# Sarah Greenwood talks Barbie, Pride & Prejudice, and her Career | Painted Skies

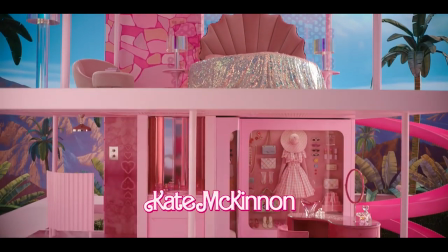0s
the amount of people who said, who are nothing to do with the filmmaking process, just said, I love those real sets. That is there. That house is there. And it made them absolutely ecstatic.
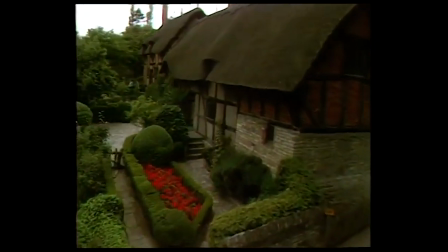16s
My family come from Stratford-on-Avon, obviously home of the Royal Shakespeare Company.
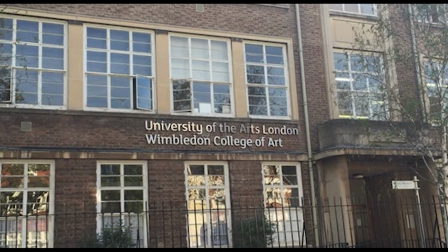21s
And I used to go to the theatre a lot as a child. I saw a poster advertising theatre design at Wimbledon School of Art. Amazing experiences at Wimbledon. My final project, I worked with Derek Jarman.
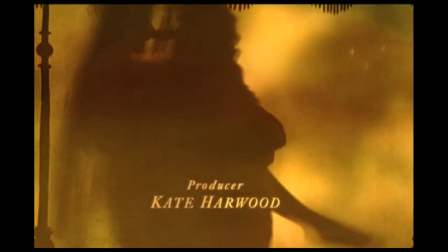32s
I was doing The Winter's Tale. He was our tutor. What I now know, which is something that you picked up on about my work, is there is a theatricality about it.
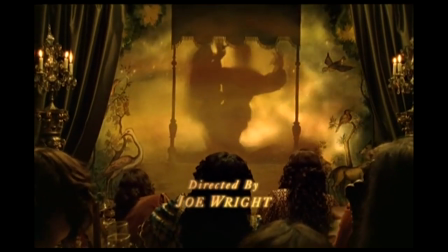40s
You know, working with Joe was just the most amazing meeting of minds.
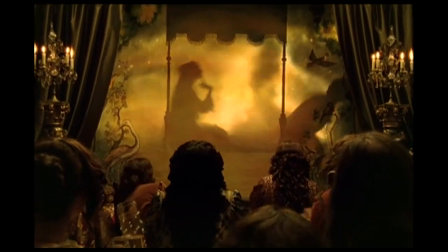45s
It's this theatricality that he loves and I love.
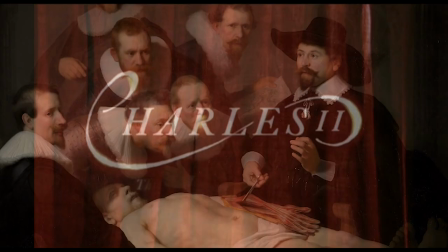48s
One of the rooms that we did in Charles II, it was based on Rembrandt, the one where they're doing the autopsy and they're all looking over the dead body.
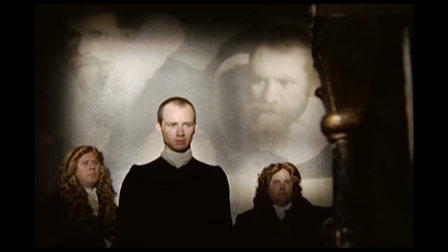56s
In a council chamber was that, and we painted all these faces on the walls around them.
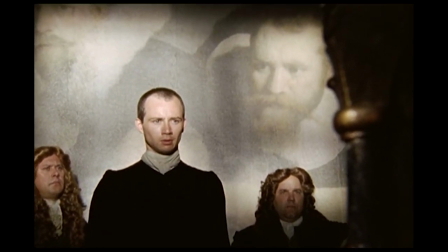63s
So the faces were about 3 or 4 foot high.
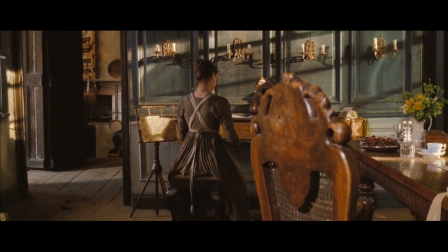70s
Pride and Prejudice, to our eyes, everything is exceptionally exquisite,
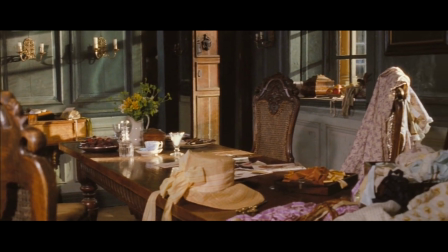74s
but to this Bennett's eyes, it's all really old-fashioned and she just wants to get rid of it.
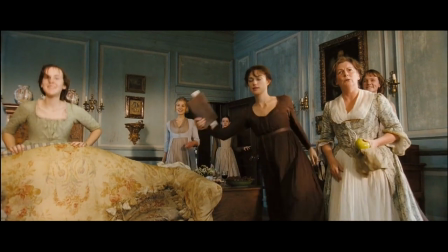79s
I love this moment where Jacqueline's costumes are made out of linen and they're literally hand-sewn,
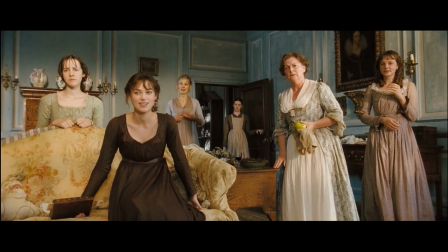85s
and they walk in there and they all sit down and they just go,
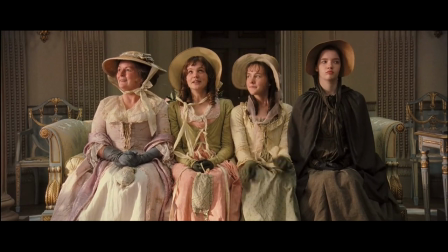89s
you can just see they're this scruffy little family in this nouveau riche of the moment room.
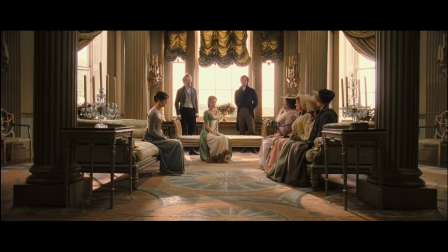95s
As much as it's about the aesthetics, it's about the storytelling of the piece.
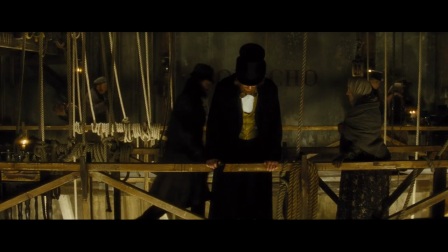102s
Anna Karenina. If you had a scene, how minimally can you do that scene?
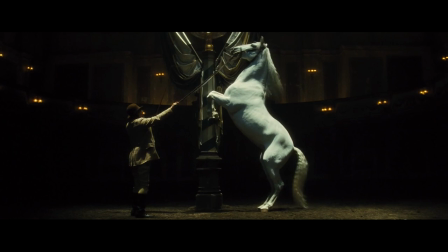110s
What is it that says you're in a stables? And so that's why we have the post in the middle of the floor.
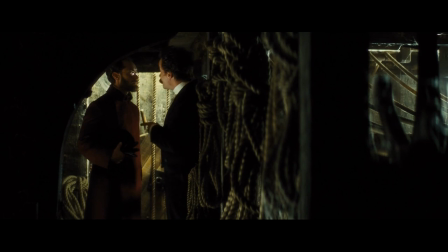115s
Stripping it all away, how little can we do? Where in the theatre would this happen?
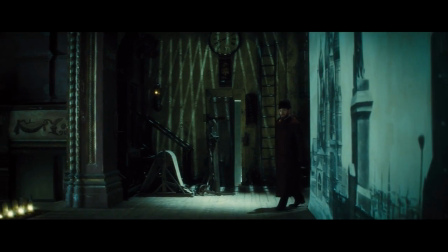120s
And that's where the scenic art came to play massively.
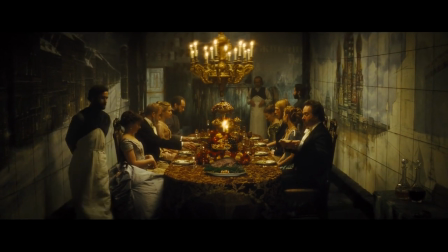126s
I mean, I think we did over 50 items of scenic art to represent where we were and how it worked.
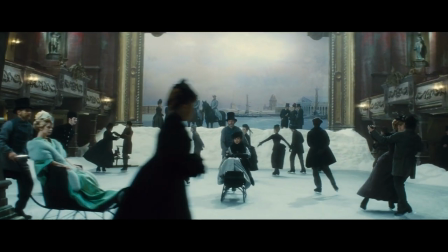133s
The ice rink, it's written ice skating on the frozen river Neva.
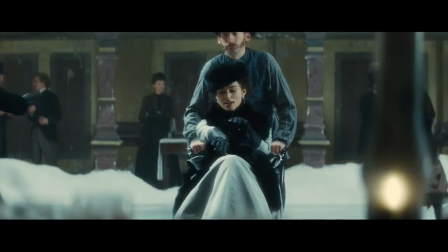138s
And that painting, because we bought these amazing books, art books in Russia,
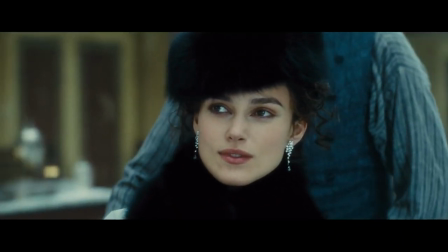143s
but that painting is the frozen river Neva from roughly that period.
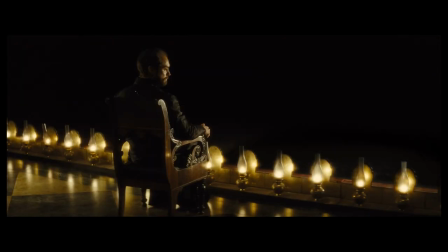149s
You're constantly playing with perception of reality.
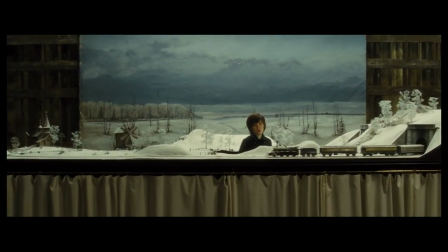154s
The little boy with the train set, and the landscape in the train set is the steppes of Russia.
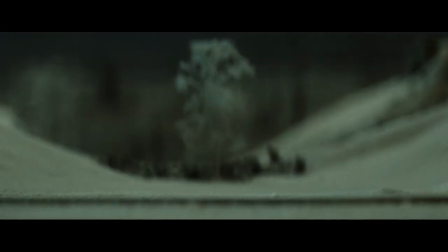160s
Then you go inside the carriage, and you're inside the carriage, and it's this beautiful carriage,
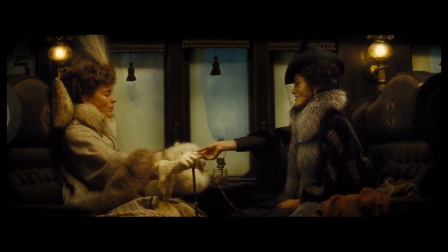165s
and that's a full-size carriage where she meets Madame en Blonde.
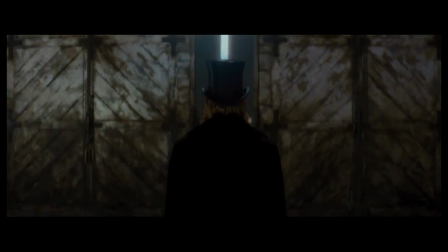170s
We made certain rules, like the Levin character, he was the only one who was pure.
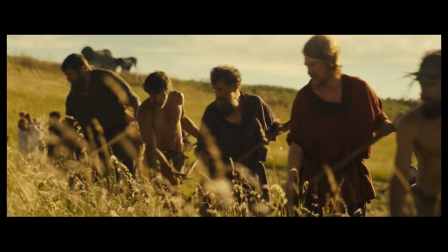175s
That is why we would go outside into the real world. It is like being stuck in a doll's house.
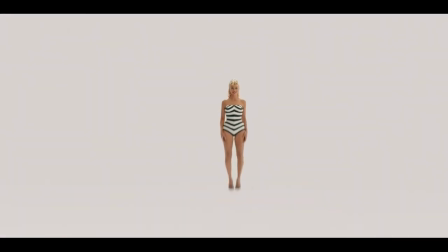184s
With Barbie, it was all about, what is a toy? How does a toy exist?
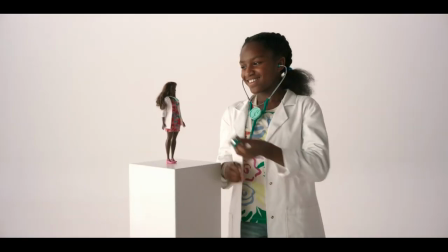189s
How do you make something toy-like? And you're creating this hermetically sealed world.
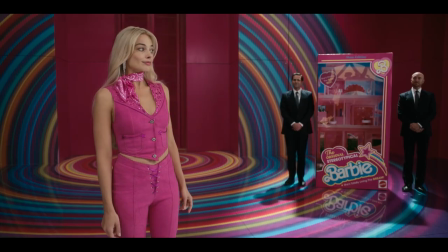194s
We arrived at this idea of it being like in a soundstage. It's like in a box, which goes back to the reality of what we see in the background.
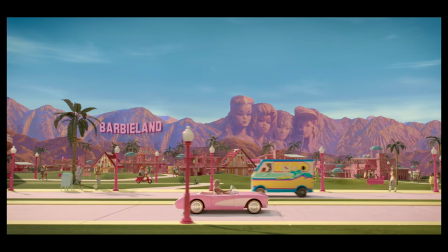202s
The mountains are the perfect mountains painted on the perfect day.
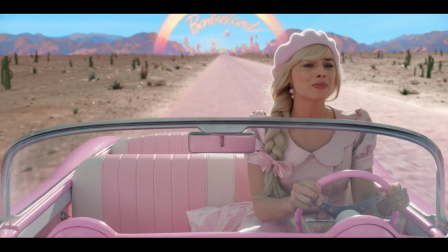206s
One of her favorite references was a Californian artist who's in fact just died, called Wayne Thiebault.
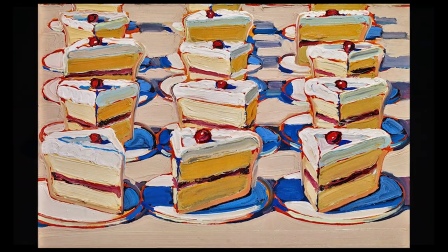213s
He used to paint cakes and things like that, but the palette was kind of pastels, but he didn't use any black or white in them.
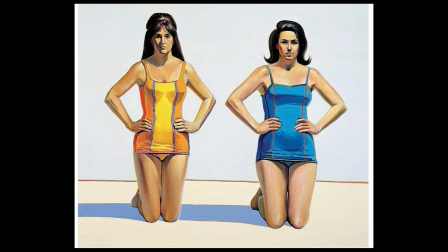221s
All the shadows were made up of turquoise and dark purples and things, you know. So, and in fact, we didn't use in Barbieland any black or white.
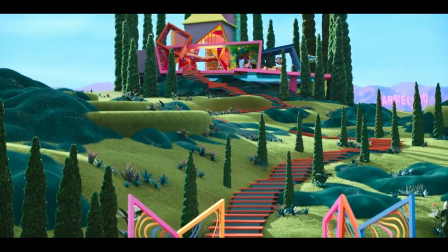230s
One of the key things was looking at these American dioramas they have in museums, where you have like the bear in foreground,
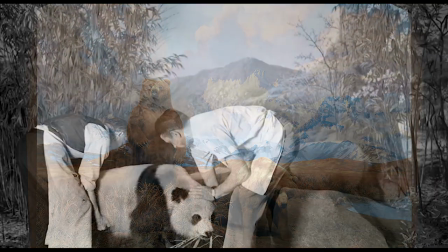238s
which is a full-size stuffed bear surrounded by real grasses, and it has a painted backdrop that's maybe about 6 foot away from it.